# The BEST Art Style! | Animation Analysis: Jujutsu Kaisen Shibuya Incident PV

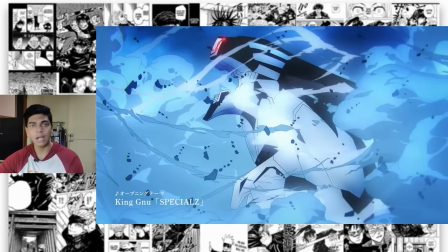are going to be using cgi as well for the foreground animation for season 2 because so far they haven't cgi has been entirely restricted to
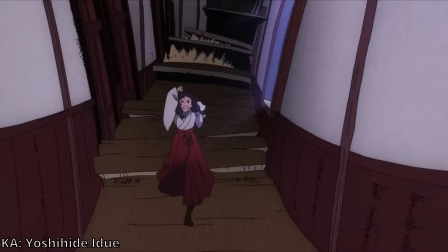backgrounds for season 2 and even in that case a lot of the backgrounds were still hand animated as for season one the case was the same but a
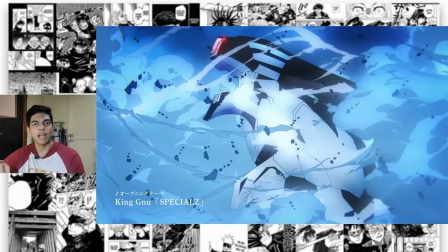little bit more 3d background animation in the previous season which looked like shit and when it came to the foreground it was just restricted to the usual cgi
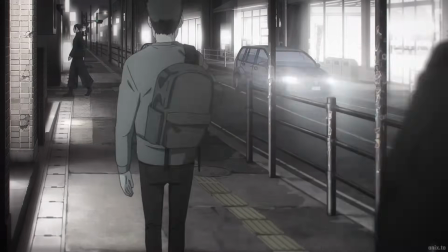foreground stuff like vehicles for example but in season two even the vehicles have been 2d which is just ridiculous to think about in a modern
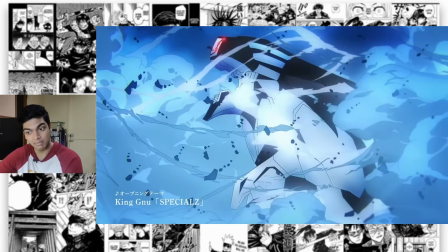production and i do think that it's for the better because in a show with simplistic designs like this one that is like very poppy with the colors and
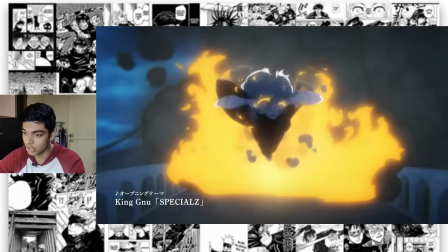stuff cgi just doesn't mix well god damn the youtube competition is awful but hey there's nothing i can do about it it does look like
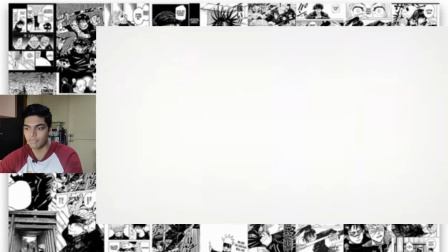a tanaka correction but then again it could just be someone else drawing with a high level of detail as for the animation it's incredibly fluid here the fire animation
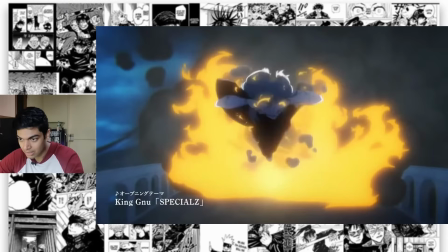is animated at once and mahito just jumps through the fire with bits of fire on top of him that just blows up in streaks
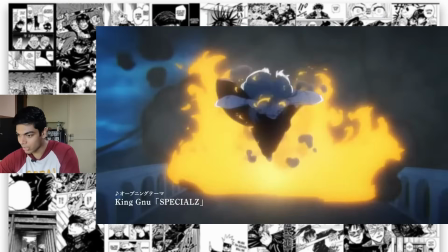of effects because he's going so fast beautifully done the background here is also hand animated which is again just wonderful another really cool
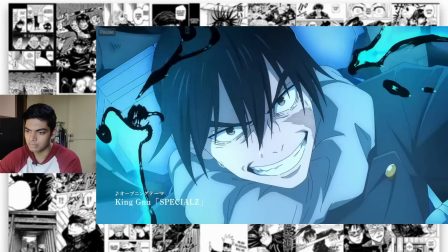explosion cut i have no idea who this character is but i guess he has like some sort of cursed doping mechanism a lot of judo sorcerers also have like similar
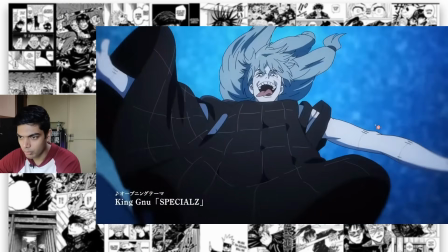looking scars falling mahito the perspective shift here is just on point like you go up to his face first and then you just cut to
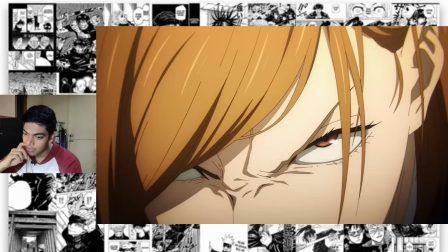his clothing so i guess that's not one cut actually it's like two different cuts really nice correction work again on kugisaki's face here like the wrinkles between her
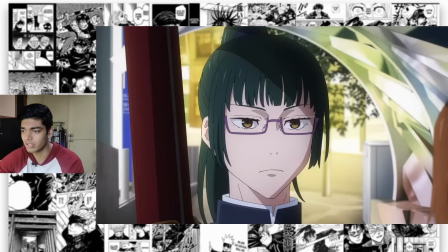eyes here just to show her extreme aggression not just that just every character looks good panda looks great maki looks great inumaki of course looks great and well
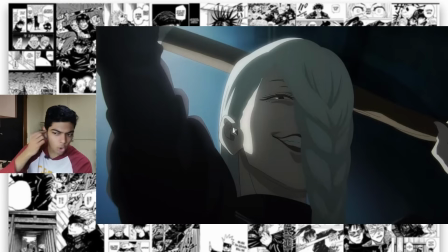yeah of course of course she looks great she has like a piercing over here man that must be so painful right having it here but
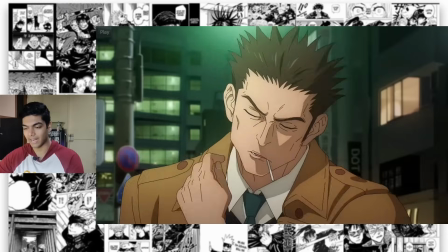i'm done simping for all the mid characters it's time to simp for the peak characters just a very strong drawing on idichi again a lot of these characters look a lot like
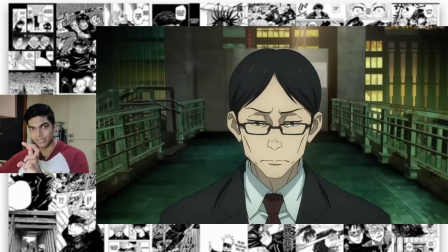tadashi hiramatsu's designs but with a lot of the unnecessary detail removed and the background here is just the exact same as that as well this looks a lot like a season one background but with all of the unnecessary shit removed it just has the right amount of textures also
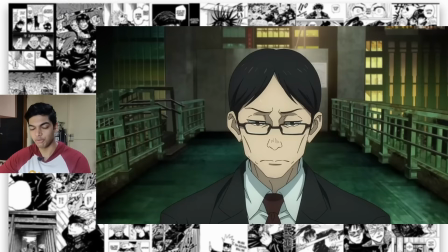did you notice how i used the words peak and mid there that's further proof that i'm actually turning into a mainstream jujutsu kaisen channel next
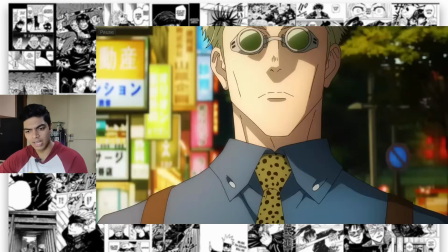shot with another new character or i remember seeing him in jujutsu kaisen 0 i think this drawing on gojo is also just wonderful i have no idea
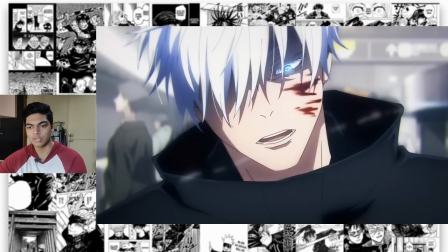how gojo has gotten hurt here because from what we've seen so far gojo is like untouchable literally it will be interesting to see how gege writes
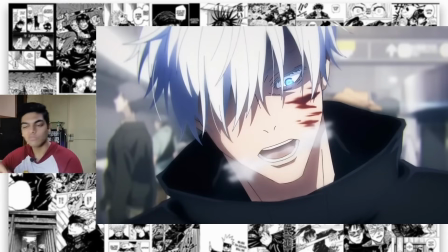tension into jujutsu kaisen now because that's something i've been worrying about gojo is so op that there won't be really any tension in the coming arc is what i thought but looks like gojo is on his last breath here quite literally this is a slight compositing bloom on his eye so like the
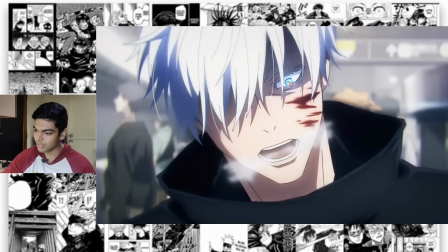light radiating from it to show that his eyes are glowing as for the detail it's again not too much just enough detail for the drawing to look like a strong drawing and now i guess would be the right time to talk about how drawings look like whether they are extremely detailed or not detailed and whether that's a good thing or a bad thing i'd say this topic falls more into like a gray zone i personally am totally
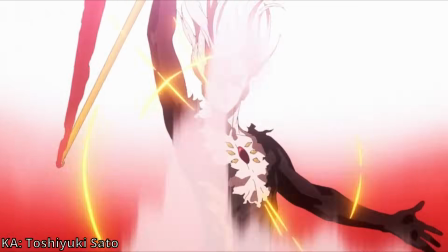fine with reducing detail if the characters can move a lot more it might be jarring for some people to see a character be drawn completely differently in two different scenes and that's totally fine but what is not fine is saying that that is poorly animated or poorly drawn because that's not that is an objectively wrong statement the creativity that the animators have with just expressing their style is what has turned the sakuga industry to the behemoth that it is currently.
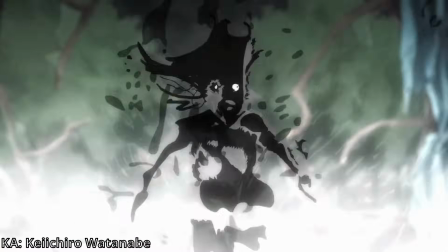I don't care if Mob's question mark percent is drawn like this or if Mob's question mark percent is drawn like this.
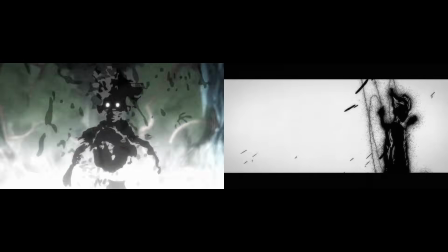They both look entirely different but at the end of the day they are both masterclasses of animation by two extraordinary artists with different styles. And those same artists combined with artists of a similar mindset are the ones who are going to be animating on this season. This arc will get a lot of negative reception from casual fans because of how good the animation is.
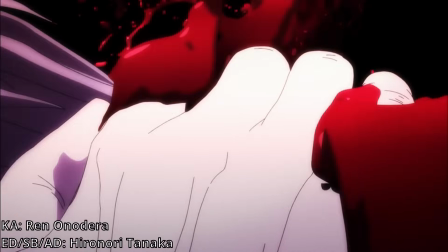It happened with Fate Apocrypha episode 22. It even happened with Tanaka's Jujutsu Kaisen episode. Remember how a lot of people were calling Ren Onorera's scene CGI?
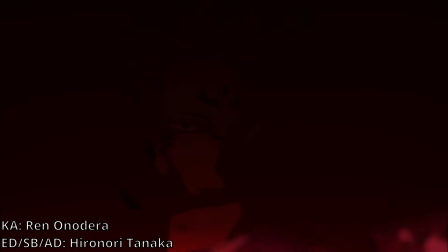I even remember people saying that some of the faces were poorly drawn and jarring. So at the end of the day, there's no way everyone's gonna be happy. But whether you like it or not, this arc is still gonna be an animation spectacle of the highest level.
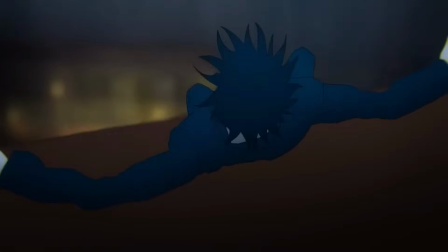This cut again going full on with that philosophy.